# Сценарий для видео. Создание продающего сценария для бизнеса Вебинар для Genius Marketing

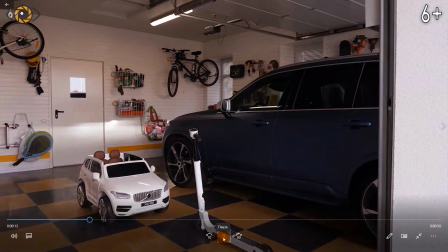681s
для владельцев загородных домов настоящих и будущих и здесь
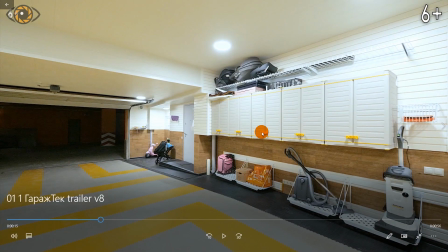687s
еще одну для кого объяснили здесь же также по кадрам важно показать чтобы это
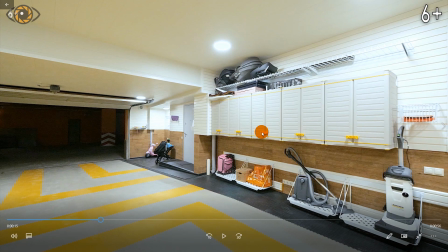692s
было знакомо целевой аудитории то есть только что живет в загородных домах дачу у кого есть показать сразу вот машина вот гараж заезжает вот так он выглядит общие планы то есть сразу
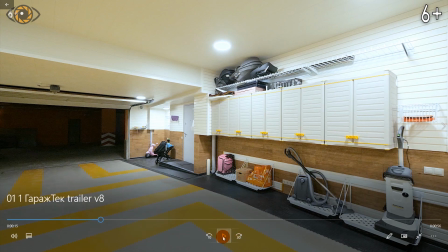703s
заинтересовать картинка потому что здесь очень сильно продает картинка переходим дальше то
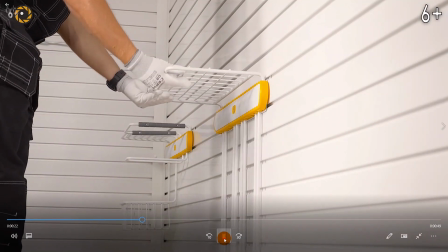710s
есть мы объясняем что человек
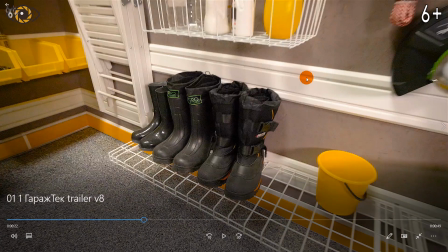718s
узнает в чем будет ценность его если он подпишется на канал или будет смотреть видеоролики как сделать ваш дом
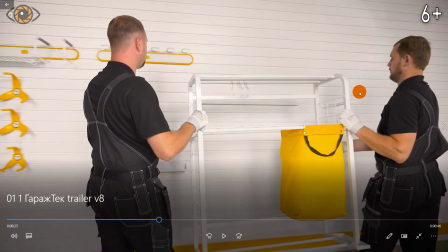727s
безопаснее и комфортнее и здесь уже пошли выгоды потому что в первую очередь особенно для женской половину населения очень
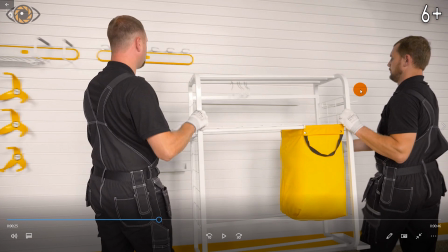735s
важно комфорт удобства что все было аккуратненько красиво уют вокруг себя
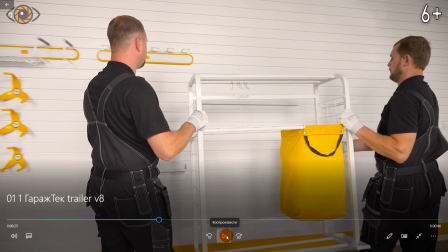741s
создать это вот именно про эту тему это тоже мы включаем в текст вы
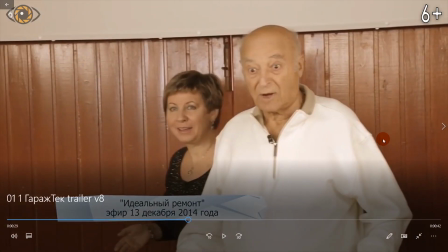749s
увидите реально играть а ну еще один момент тоже кадры же максимально старались
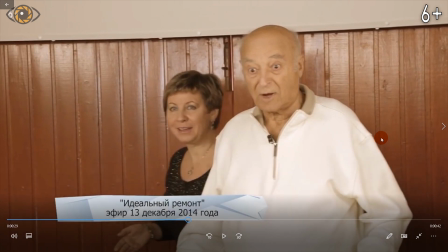754s
не повторять кадр только каждый кадр какой-то новый смысл то есть если шкаф вешается он двигается мы должны донести то что это конструктор как конструированная система, и можно вешать куда угодно, как угодно, переставлять в этом ее преимущества.
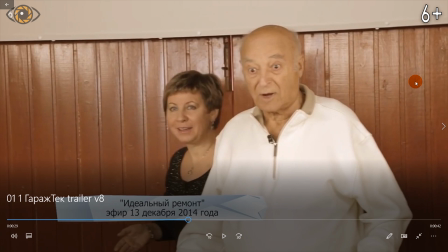769s
И вот сейчас момент, когда нам нужно показать звездных клиентов, если в вашем бизнесе или у вашего клиента есть звездные клиенты, хорошо бы это тоже обозначить. Знакомые лица вызывают дополнительное доверие. Ну, эфир от телепрограммы.
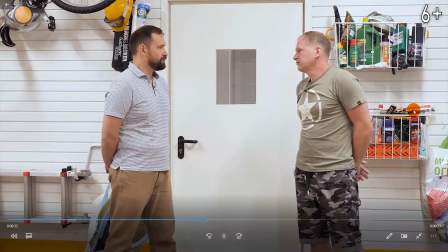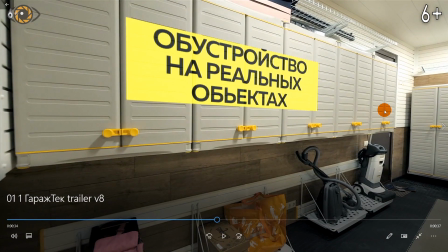790s
Опять же, что будет на канале форматы, то есть мы поговорим с владельцами и, как можно заметить, мы внедряем аккуратненько титры, которые дублируют какие-то основные смыслы.
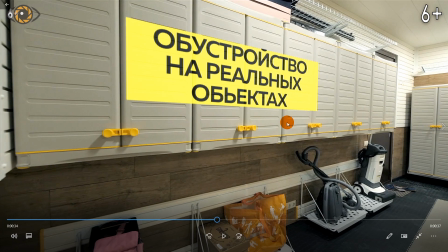800s
То есть смыслы нужно добавлять и вообще в принципе трейлер канала, его могут в ютубе начать смотреть, если в рекламе, например, без звука, там первые 30 секунд. Правда, там могут отображаться субтитры, но титры дополнительные тоже будут помогать определить вообще о чем видеоролик.
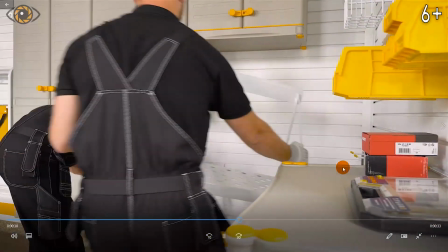820s Покажем, как происходит процесс обустройства.
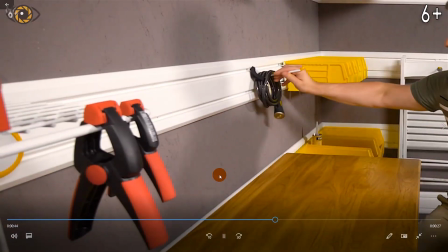824s Ваш гараж станет не только местом хранения автомобиля, но и эргономичным помещением, где у каждой вещи будет свое место.
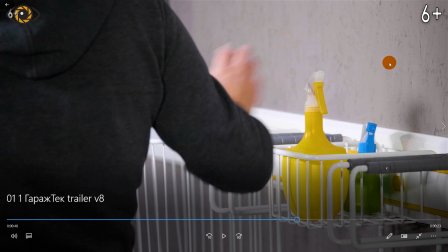832s
Ну, то есть, по сути, ради чего это делается, это чтобы у каждой вещи было свое место. То есть, самая главная боль это бардак.
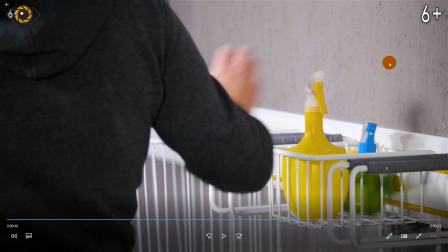839s
Естественно, что вроде гаража зачем, но на самом деле это может быть как жилое помещение дома Мы это объясняем И
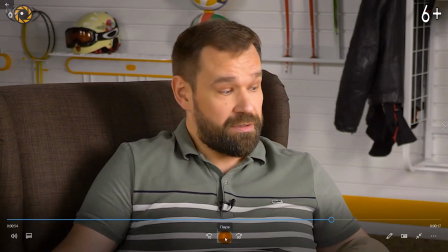845s
вообще этот видеоролик,
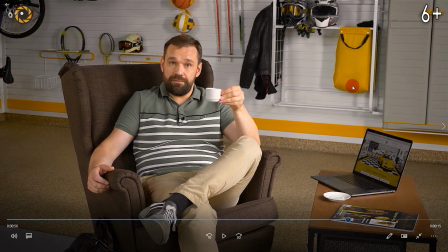855s
если вы делаете, 40 секунд, максимум 60 Мы здесь немножко затянули, немножечко пришлось поспорить с основателем Он,
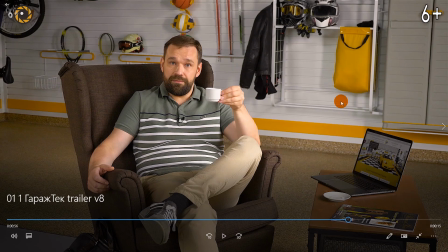864s
собственно, сейчас и в кадре, он ведет блог Нам нужно было показать ведущего Он тоже лицо компании,
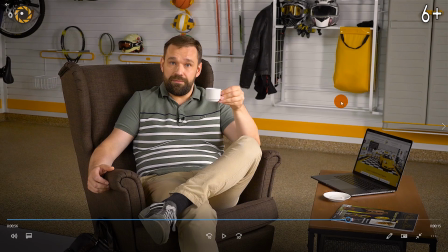869s
его нужно продвигать И еще плюс, на самом деле, этот кадр Он такой показывает комфорт, который может быть Внутри гаража,
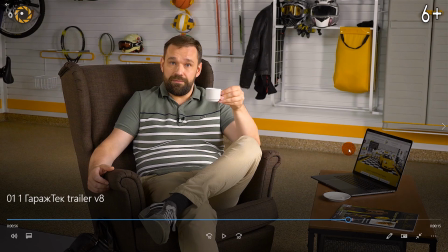875s
и как это может выглядеть И ради этого Мы решили все-таки поставить кадр Какой итог Но ролик чуть-чуть получился затянутый Но это зато на результаты сильно не повлияло И наш канал о том,
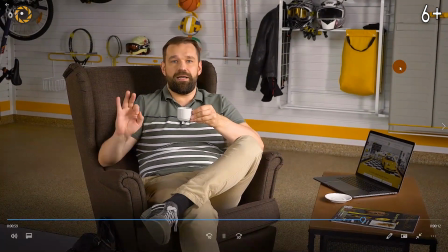887s как сделать гараж Идеально на 100%
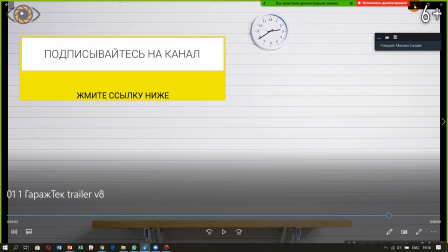893s
Ну и завершающий Это элемент в конце Я сейчас хочу показать это на сайте,
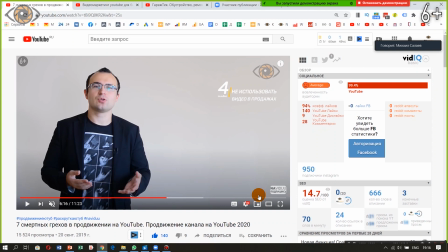899s
то есть мы в конце обязательно ставим,
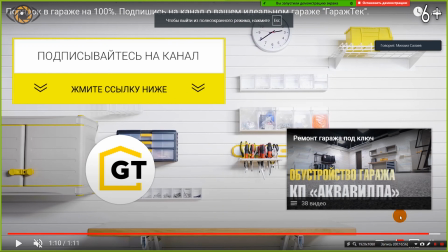903s
сейчас открываю, то есть у нас идет анимация и стрелочки анимационные вниз, потому что здесь у нас как раз подписка. Плюс у нас здесь на протяжении концовки мы даем время на то,
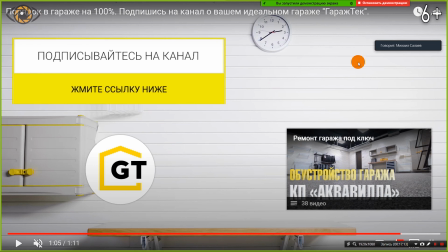919s
чтобы человек успел подписаться, плюс здесь возникают элементы на стенке, что тоже раскрывает дополнительный смысл.